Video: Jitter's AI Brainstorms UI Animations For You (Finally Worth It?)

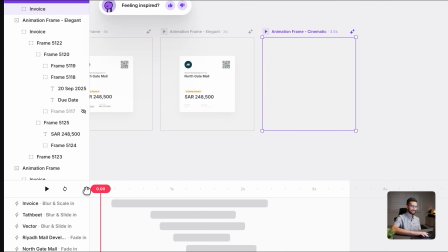This is like the cinematic entrance, the blur in effect, blur scaling effect. Very interesting. I think I like this a bit more.
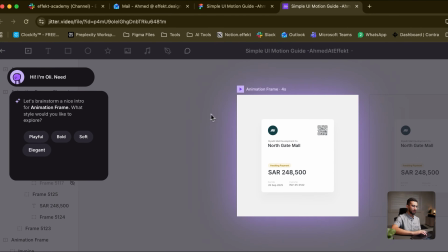Obviously, we can go ahead and see how other things look like, but you know what?
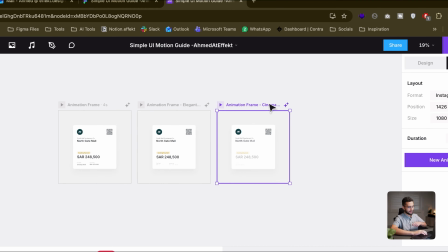We'll just take in the cinematic frame and let's add in some edits.
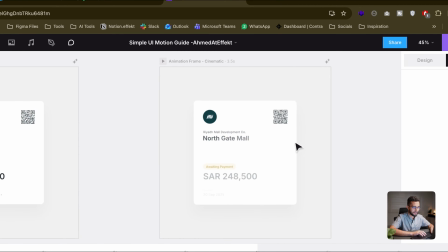Okay, let's just make this our own.
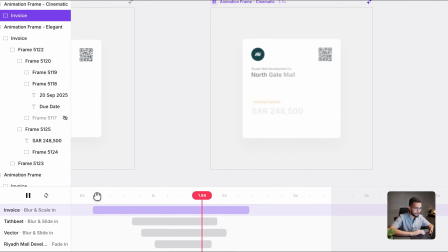And I think generally there's a nice blur effect for
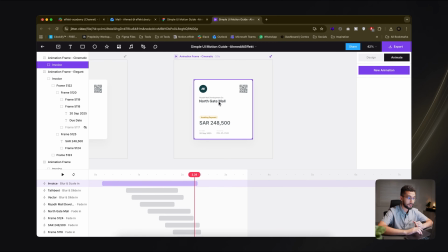the actual contents of the card that's going on, and it's staggered pretty nicely as well. But I think the blur scale in of the whole card as the blurring in of these elements are happening inside the card is just too much.
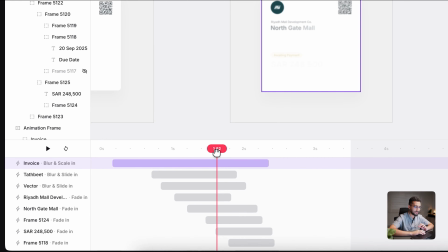And there's like this initial 1.5 second that you don't even see what's happening.
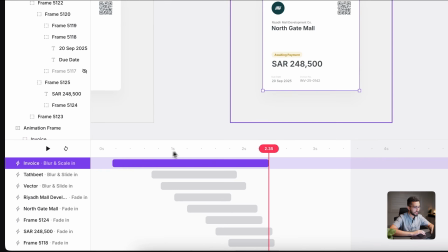So I think what we can do is change the whole invoice to actually
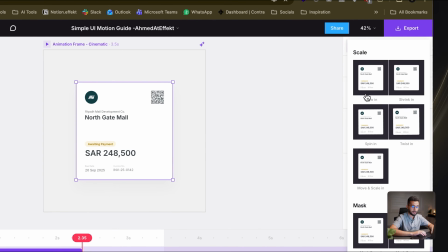have a different animation, which is, I think, could be move and scale in.
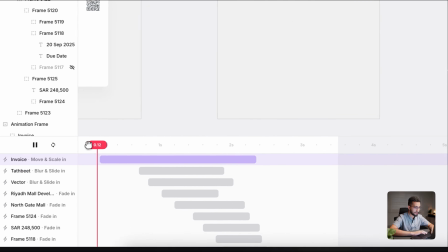All right. So as you can see, it's sort of appearing much quicker,
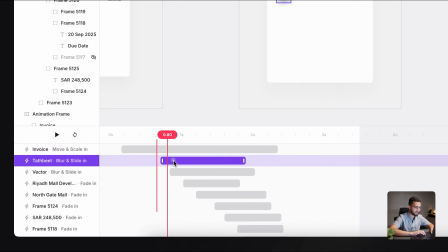but there's like this delay here that I think we should actually bring back.
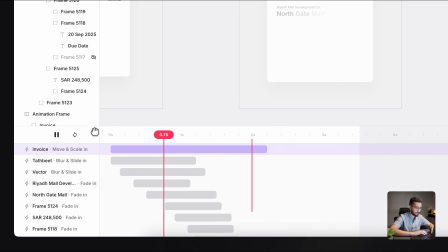So there we go. Let's see. All right.
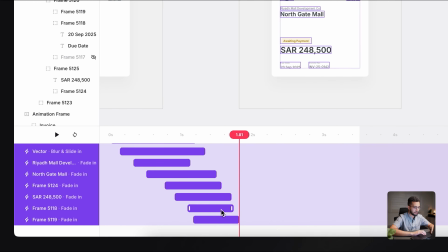So it's a bit quicker. And I do think if I group all of this and make this a bit shorter,
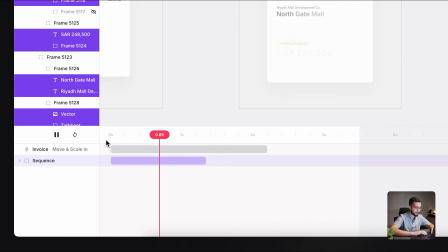should stagger them a bit quicker. You can still see the staggering in happening.
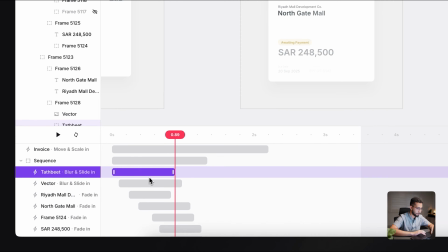Okay, so this is blurring and sliding in.
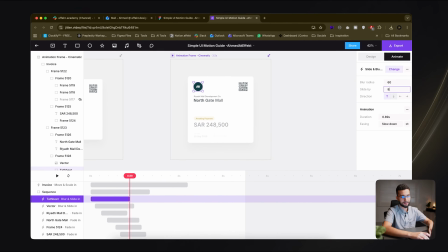This could actually be slid by more pixels,
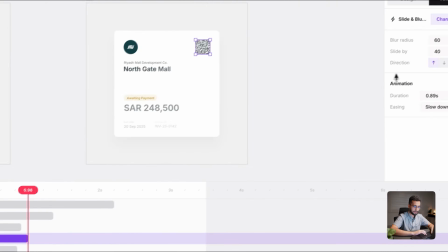so 80 pixels maybe, right here, so 80, and then this is 80 as well.
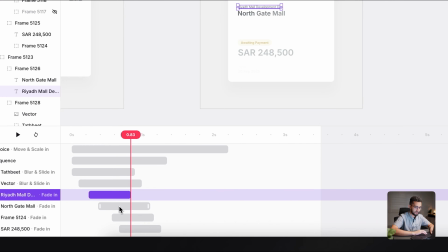I think this should be fine. This is just a regular fade in.
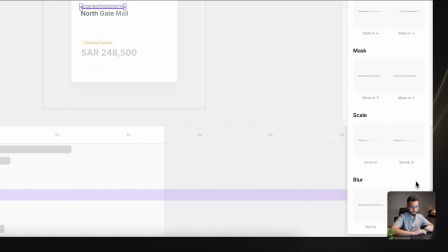I think I'm just gonna use the same sort of blur and slide in effect.
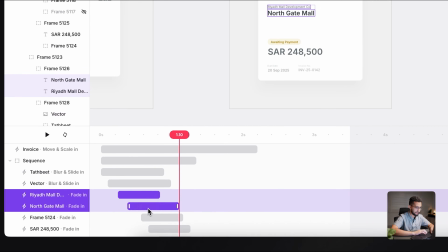Maybe I'll just take this and actually delete these two effects and
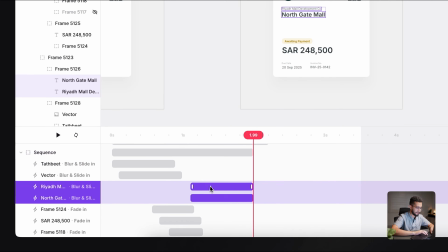actually just paste in the effect from.
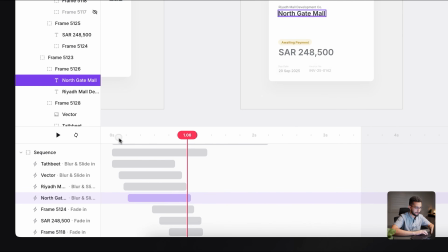So let's see. All right, amazing. Nice.
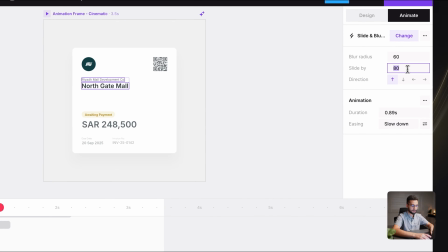But I think these should be, the pixels here should be a bit more. Should be a bit less.
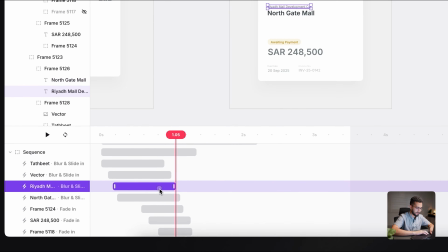So 50, and then we can actually increase the stagger quite a bit here.
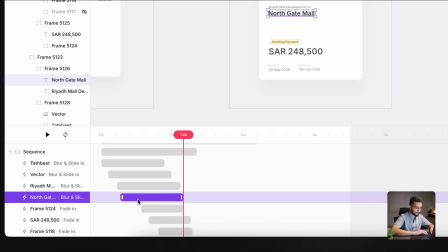Nice.
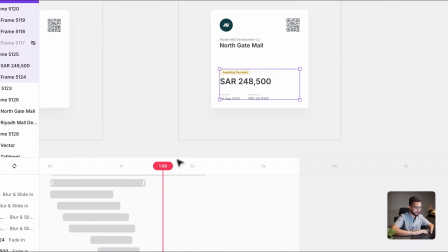It's quite smooth. These are just fading in, which I think I'm fine with this for now.
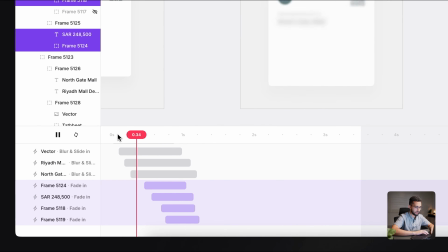All right, I'm just gonna bring them back a bit. So that as soon as like the card settles in, everything is very clear. Now we can see like the contents of the card quite quickly.
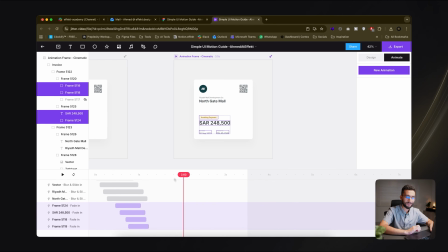Interesting. Okay, I think this looks pretty cool for something that's AI generated.
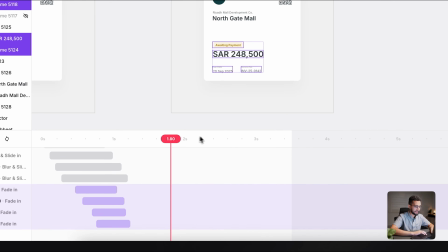Okay, and let's have like a looping animation for this.
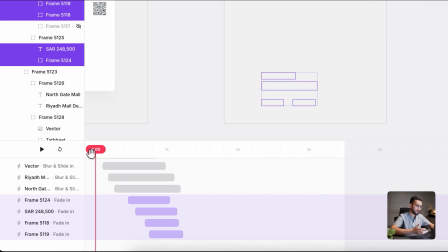So if we have, so obviously it starts with nothing, like just a gray background.
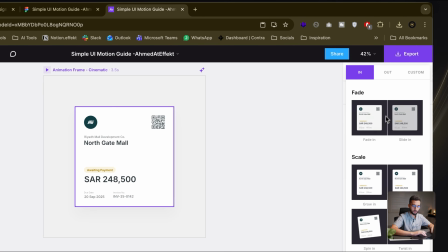So we need a way to transition the whole invoice card out. So I'm just gonna go ahead and go into new animation, out,
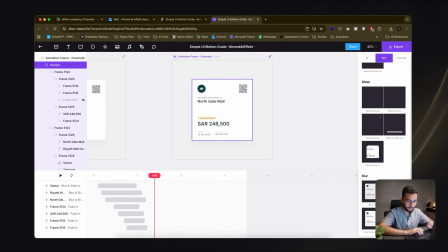and then we can have, I always try to avoid the mask reveal.
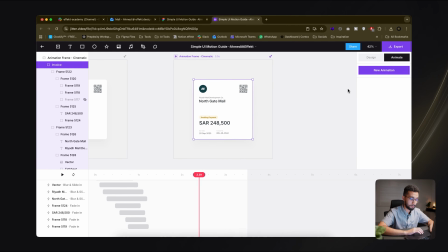It cuts it out in a weird way. And masking animations have their places,
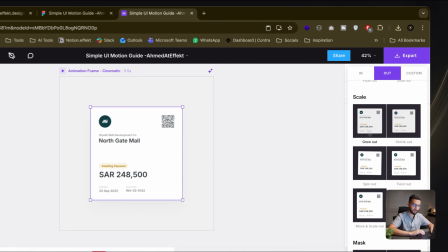but for this specific use case, I do not think we should go ahead and use that.
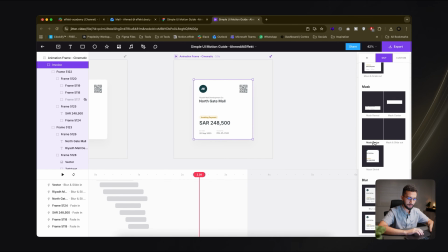Let's see. Blur and scale out.
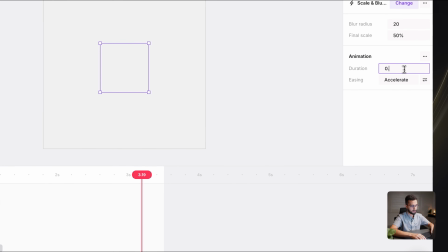I think this is a good effect.